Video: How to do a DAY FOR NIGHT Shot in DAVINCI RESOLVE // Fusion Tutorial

Hi guys, thanks for tuning in. So in this DaVinci Resolve tutorial,
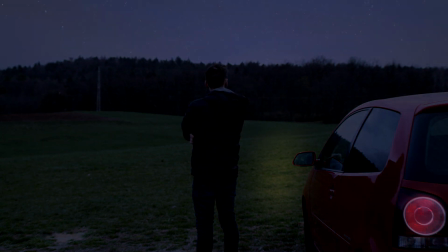0:03 I'm gonna show you how to turn a day shot into a night shot within a few steps in DaVinci Resolve, and it's very easy. Coming up. Hi guys, my name is Paul. I'm a German filmmaker, and this channel is all about filmmaking, gear reviews, but also DaVinci Resolve tutorials. So if that's something that you're interested in, consider subscribe. I would really appreciate that.
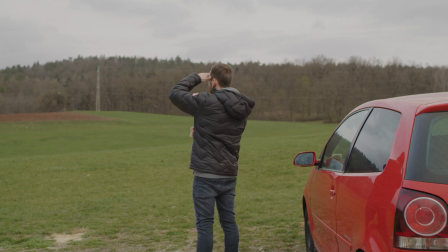0:28 Thank you. So in this video, we are taking a closer look at how to turn a day shot into a night shot, and it's really easy.
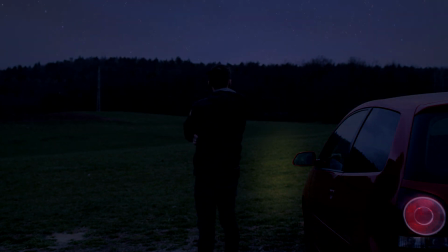0:36 If I can do it, you can do it also. So I'm gonna take you through it right now. Before you start recording, just take into account a couple things.
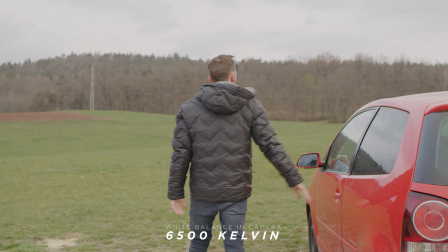0:46 The first thing is that you set your white balance to a cooler temperature. So something like 3000 will work best.
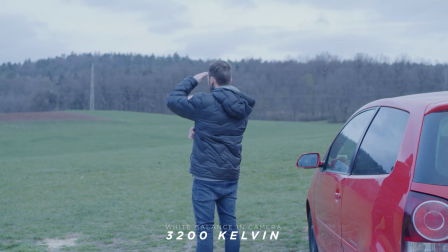0:53 So that way your footage will already have like a bluish tint, and it will make it easier when color grading. The second tip is that you should not overexpose anything.
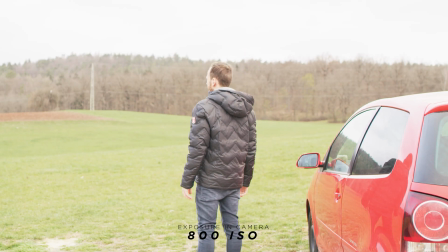1:05 So if your model or talent is wearing a white shirt, something like that, usually the moonlight is very flat and not so harsh.
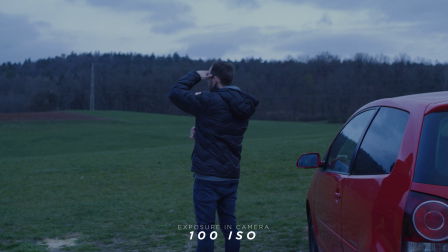1:13 So therefore try to a little bit underexpose if possible. And the third tip is also really important. Please shoot only when you have full cloud coverage, because when you're shooting in the middle of the day and the sun is outside,
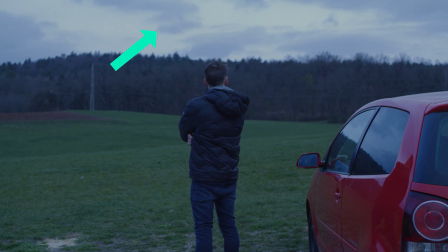1:30 you really have a high contrast and really harsh shadows, which you typically don't have when shooting outside at night. So therefore make sure to do these three things. So just now let's jump into the computer and look how we're gonna do that.
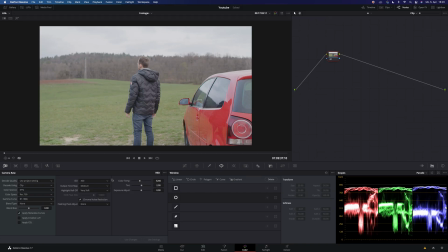1:45 So now we are inside of Resolve, and just to show you the difference, I've shot it in RAW, and now normally I would have exposed and set my color temperature to that. But if you don't have the option in RAW, just to show you the difference, it's really important.
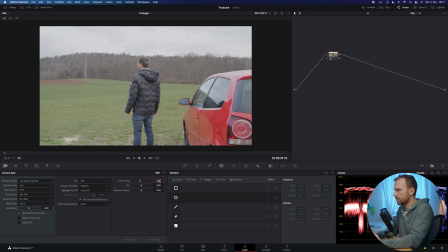2:02 So if I set my white balance back now to 3200, we already have a bluish image,
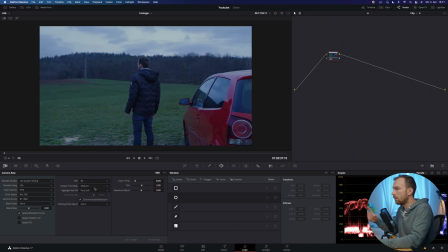2:10 maybe adjust the tint, and then also adjust the ISO to 80. We already have a pretty better starting point. So just make sure that you capture that accordingly. So first things first, we're gonna go make this first node as exposure.
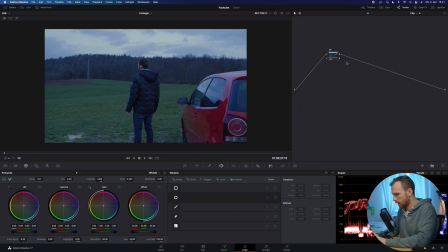2:28 So just name that one exposure real quick, something like that, and just pull down the offset wheel basically until it looks dark.
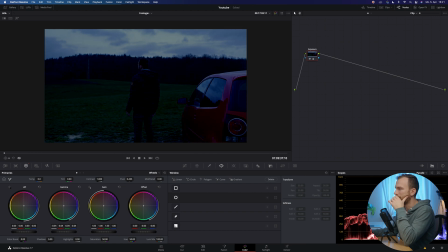2:40 Then also adjust the gamma, something like that. So then also the next thing would be to turn down the saturation a little bit, and also the contrast, because when you're shooting at night you don't have too much vivid colors, something like that,
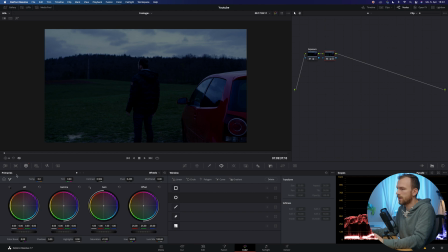2:57 and also not too much contrast. So therefore I adjusted that, so therefore just to make sure, saturation, contrast.
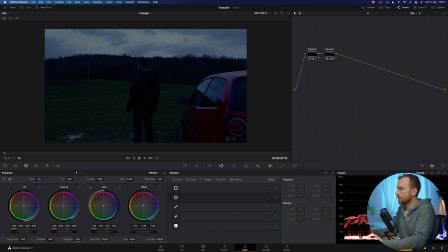3:10 Okay, now I go back into the first node and make it still a little bit darker. Something like that looks nice. Okay, so now I'm gonna create my third node. I'm gonna label that blue look,
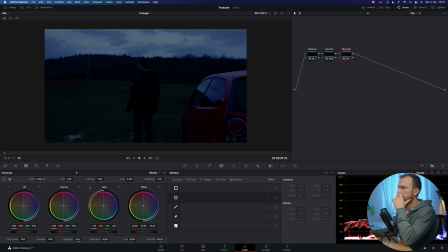3:31 and I'm gonna go into the temperature slider, and yeah, minus 1000 already looks quite nice. But I already do it much more until I go into the gamma and push more blue into the image.
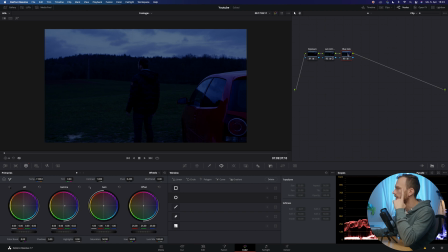3:49 That one doesn't look really convincing, but we're gonna fix that in the next node. So create a next node. I'm gonna name luminance versus saturation, and that's exactly what we're gonna do. So we're gonna need to pull out a little bit of the blue tint of the shadows so that it looks much more natural.